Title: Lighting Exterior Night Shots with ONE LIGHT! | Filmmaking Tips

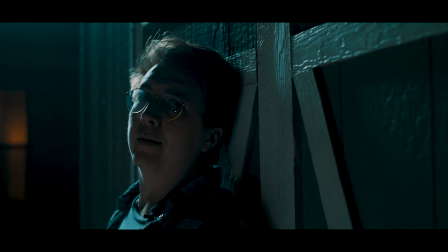Shooting at night can be scary.
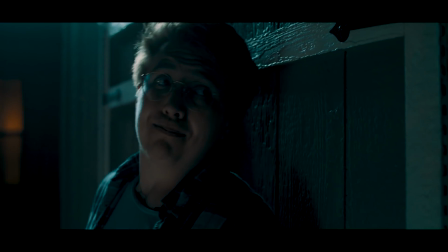When you're on an indie budget, sometimes you don't have the money for a big generator or a whole bunch of lights.
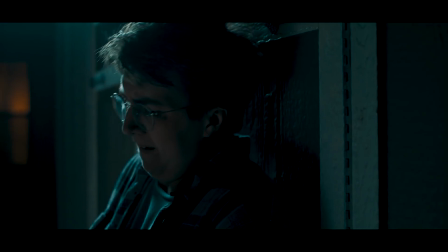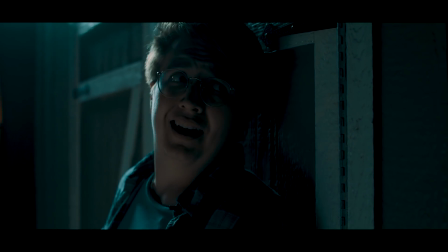When you don't have the right resources, it can make you feel helpless.
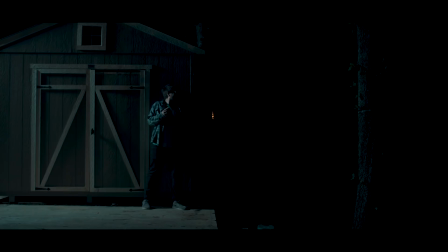For example, I know that there's a killer right over there, and I can't see him.
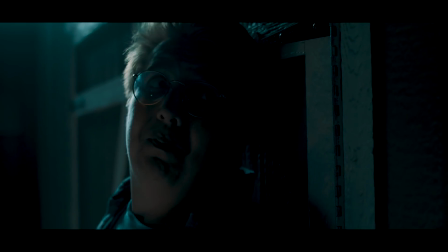Okay, now I can see him, but I can't see the environment that he's in.
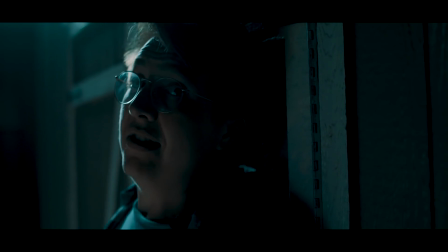That is not good.
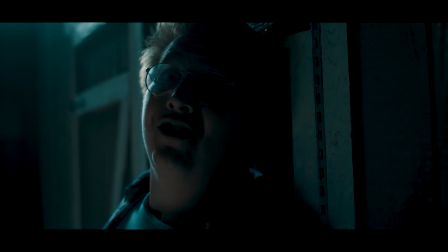But you know what is good? Is that we shot this entire sequence with just one light.
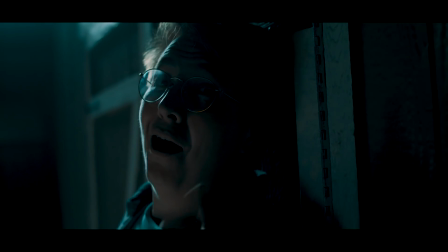And today, we're going to show you how to do it.
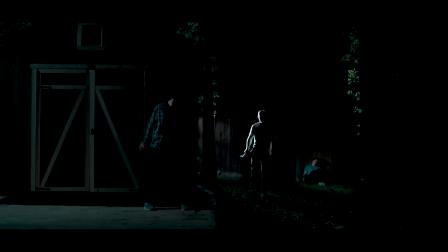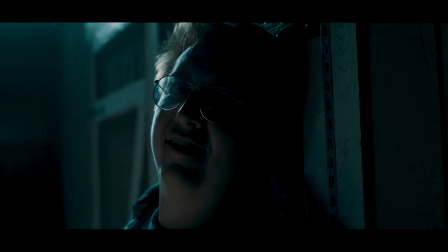Let's get started.
So you want to light a night scene, and you want to do it right. But if you don't have the right tools there are so many ways that it can go wrong. In my opinion trying to get a well-exposed shot at night can be a rich man's game.
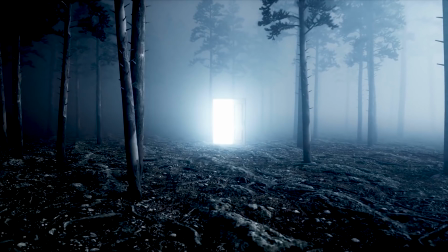An entire arsenal of lights and generators are needed to light up a external forest or even a haunted graveyard. And if you're like me, you probably don't have the money for that.
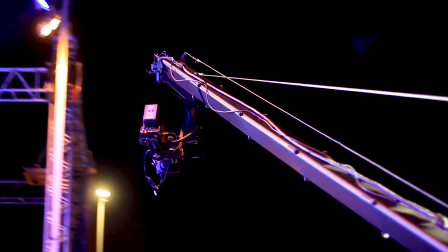The only way that a lot of indie filmmakers can get a quality sequence in the darkness is either blowing their entire budget on gear rentals or using day-to-night color grading and post. But that my friends is no longer the case. Introducing the inflatable port-a-light. Pop this guy, you got a little LED in there, and it's ready to go. Now we're wasting your money on a giant Air Star. Just buy 10,000 of these, put them in a giant net, fill them with helium, and send them right above your set. You see? It's perfect! You know what? Never mind, that's an absolutely terrible idea. How we really lit that opening sequence is a technique that we call lighting in plates. It's a form of compositing that weave several shots together to provide ample lighting coverage in your entire shot.
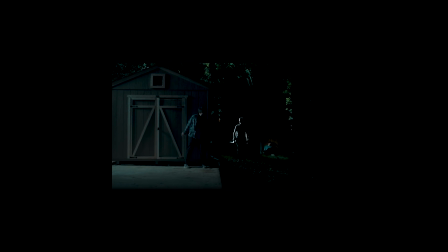Take our wide reveal shot here. It may look like a normal shot, but this is actually several shots taken in the same place that were stitched together in post.
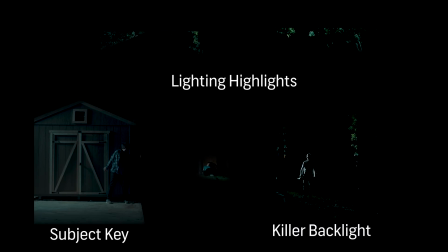One for keying the subject, one for backlighting the killer, and the others for feeling in the background which all come together to form a fully lit scene.
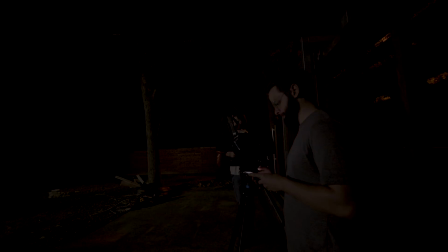To capture all these separate shots, we've placed a camera on a tripod capturing a wide shot of all the necessary components. Now an extremely important thing to remember is that you cannot move the camera at all. For all the plates to match up correctly, you have to have the exact same frame in each plate. Any movement at all from your camera, you're gonna have to reshoot the whole thing. So we put some sandbags down next to the camera to prevent any movement.
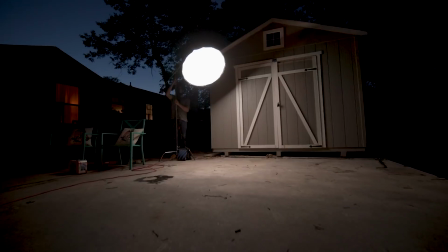And again, we use just one light for this shoot, the Aputure 300D with a softbox attachment.
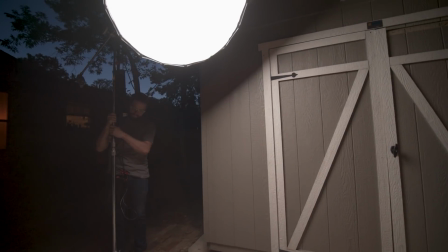It's a super versatile light that blasts a ton of great even light wherever you point it, and we use it constantly here in our studio.
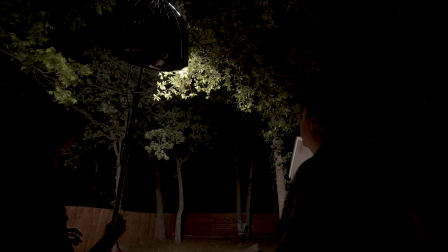A cool feature of this light is that you can use it wirelessly by attaching a V-mount battery to the ballast.
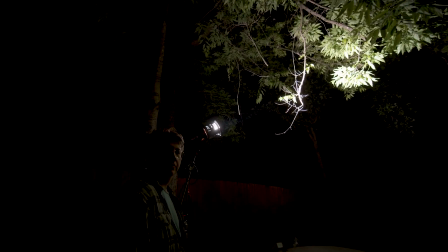This is just in case you're in a really remote forest or somewhere out in the wilderness where you have no access to a single outlet. Before you start setting up your light, plan where your light is going to be coming from.
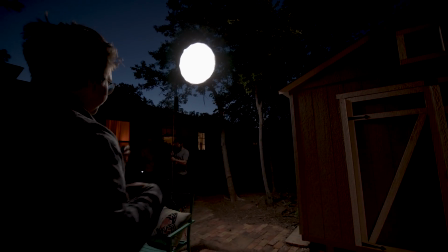If you're looking to mimic moonlight, which is a directional, one-source light, the direction needs to be uniform across all plates.
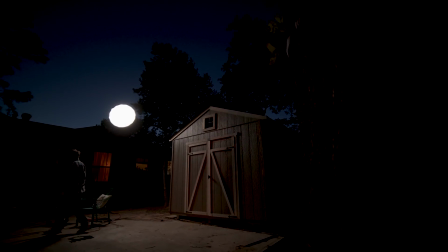We decided ours was going to come from the top left of the shot, beaming down to the bottom right. One other thing that you have to look out for is visualizing what's going to be masked out for each plate.
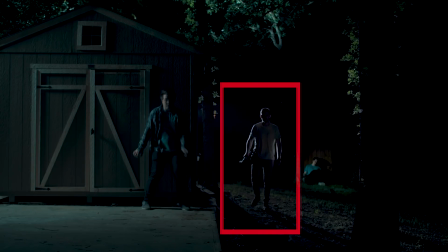If you have any moving objects, such as a person walking, make sure they stay within their artificial boundaries so they don't accidentally walk out of their individual frame.
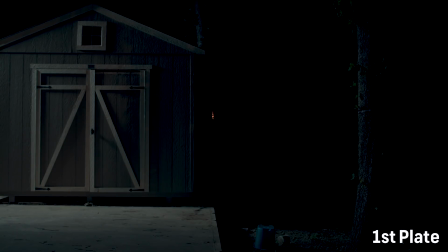For our first plate we recorded a blank template with a lit up shed just as a backup for the masking process later in post. Our second plate was the initial key light used to light both the shed and the subject.
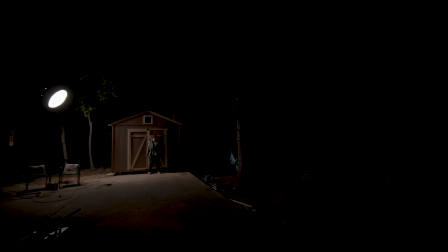This was placed high and pointed downwards on the left side of the shed off screen which created a nice soft moonlight that doesn't use too much light. Our third plate was our killer spotlight.
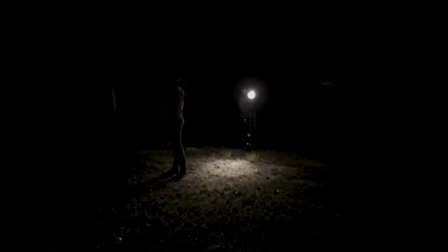To achieve this backlit horror looking shot we took the softbox off the 300d and replaced it with the aperture fresnel attachment which concentrates the light to a single beam source If you don't have the fresnel attachment using barn doors will suffice our fourth fifth and sixth plates were accent lights to brighten up
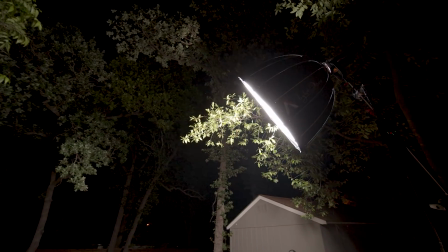The rest of the frame that includes some directional light pointed at the trees and some fence lighting that was passed through some Branches to give it some dimension.